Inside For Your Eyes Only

Carole Bouquet was a French actress that I recommended to Cubby Broccoli to consider for the part.
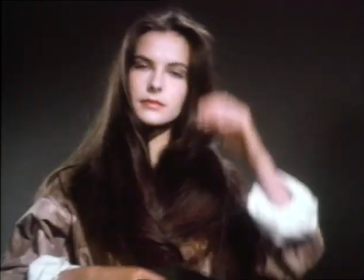257s
She'd done some French films. She had the most gorgeous hair, and I immediately could see the crossbow sequence, you know, the only Fleming element.
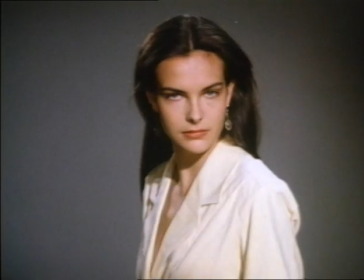266s
And there she was, Melina, I could see her. She has these extraordinary colour eyes.
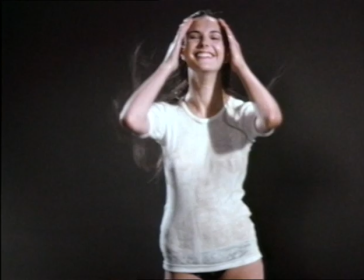273s
Most attractive, most lovely girl. One of the loveliest people to ever play a Bond lead.
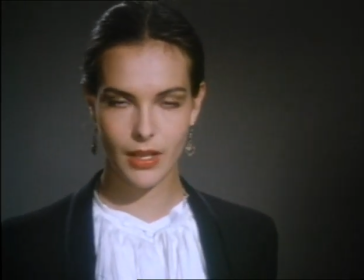279s
The fact that she became the face of Chanel should prove that. The heavy in the Bond is, of course, always of paramount importance to get the right heavy. And on this occasion, we chose Julian Glover. And Julian I'd had the pleasure of working a couple of times on the Saint, so it was nice being back with him. again, good villain, good part. Julian is a very sinister sort of character on the screen. A very good looking man, in fact.
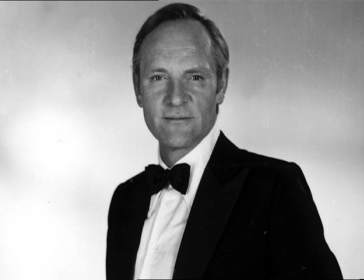307s
There was some talk about him being a James Bond at one time. He was just too young at the time to play Bond. And then when we got around to using him, he was a little too old. So he played one of the heavies later on.
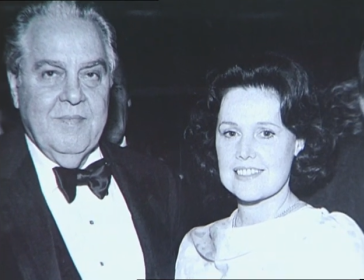320s
He was a very good actor. Filmmakers find the other leading actor of the movie with a bit of serendipity at a party in London. Dana Broccoli came across to me and said, Topol, what a good idea. Cobby, what do you think of Topol playing Colombo? And this is how I was cast. Once in a while, they listen to me. Topol, boy, he could rival Roger Moore in the charisma department.
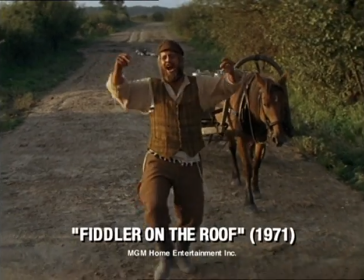352s
Topol's sort of famous for playing Fiddler on the Roof. I don't think he can live it down. It's rather like being an ex-James Bond. You can never shake it off quite.
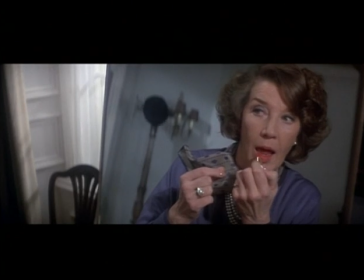359s
With casting complete, filmmakers begin layering the script with links to James Bond's past, including Bond's brief marriage.
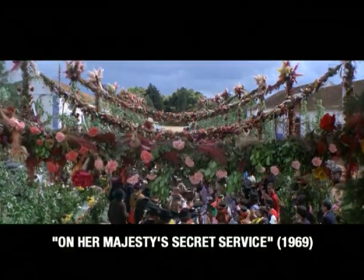368s
You know, it was John Glenn who came up with the idea of going to Tracy's grave.
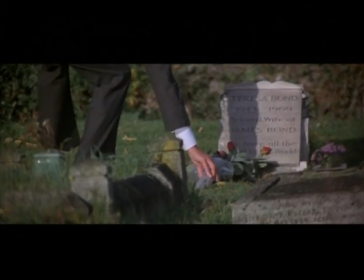373s
I think he wanted to show a continuity of the Bond stories and show that he's still the same character, he's still going on, he has a history.
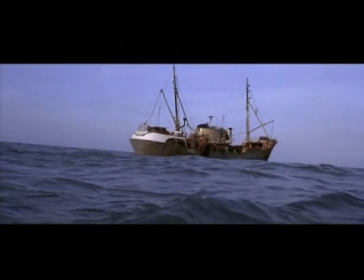381s
Shooting begins on September the 2nd, 1980, in the North Sea, and continues on September the 15th in Greece.
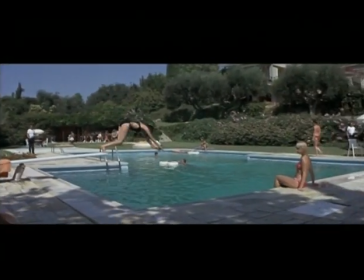388s
The Villa Silvia near the Corfu Hilton doubles for the Spanish home of the assassin, Gonzalez.
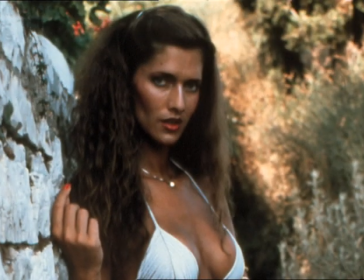395s
Among the extras is a model named Tula. She was one of quite a number of very beautiful girls. And 3 months after the film finished, it was revealed in the press that Tula was a man, or had been a man. The fact that she may have been turned out to be a chap was by and by, really, because she was so gorgeous. She was probably the most gorgeous of all the girls there, and very nice person as well.
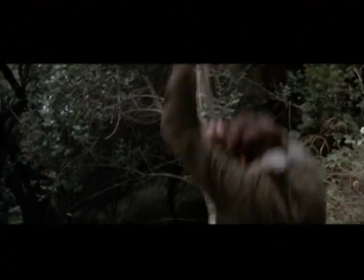421s
In this early scene, the filmmakers set the tone for the action. The Lotus car had been underwater, had missiles in it. It seemed to be a great arsenal for Bond.
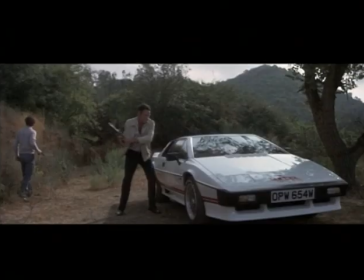433s
And to take that away from him at the very beginning, you know, was an idea that to say, okay, we're starting off the picture by making Bond more reliant on his own wits. At that time in New York, everyone's car was being stolen. And apparently when the film showed there, the audience just roared and clapped and applauded because they wished that that would happen to everyone who stole their car.
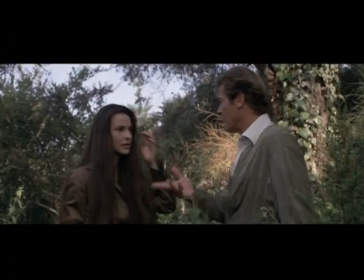457s Well, I hope you have a car. This way.
The whole concept of James Bond running out and saying, where's your car?
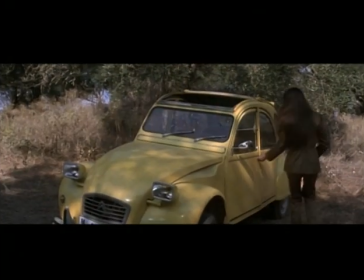467s
And there you see a little de chevaux. It's just so sort of like anti-Bond.
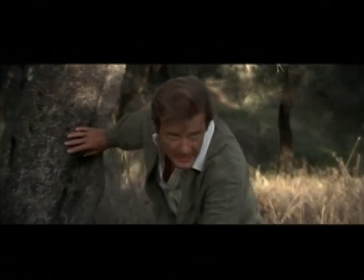472s
It was hilarious.
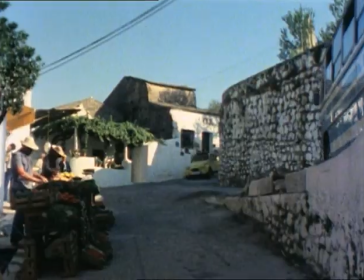474s
To film Bond and Molina's escape, Peter Lamont's crew turns the sleepy Greek town of Pagi into a Spanish village.
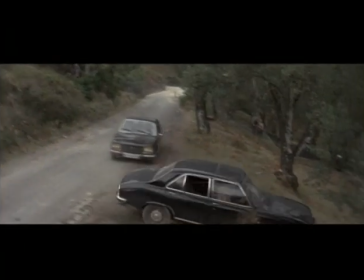481s
And for the car stunts, John Glenn turns to Rémy Julien. But he's almost a legend in car chase sequences. And his two sons are tremendous, tremendous drivers.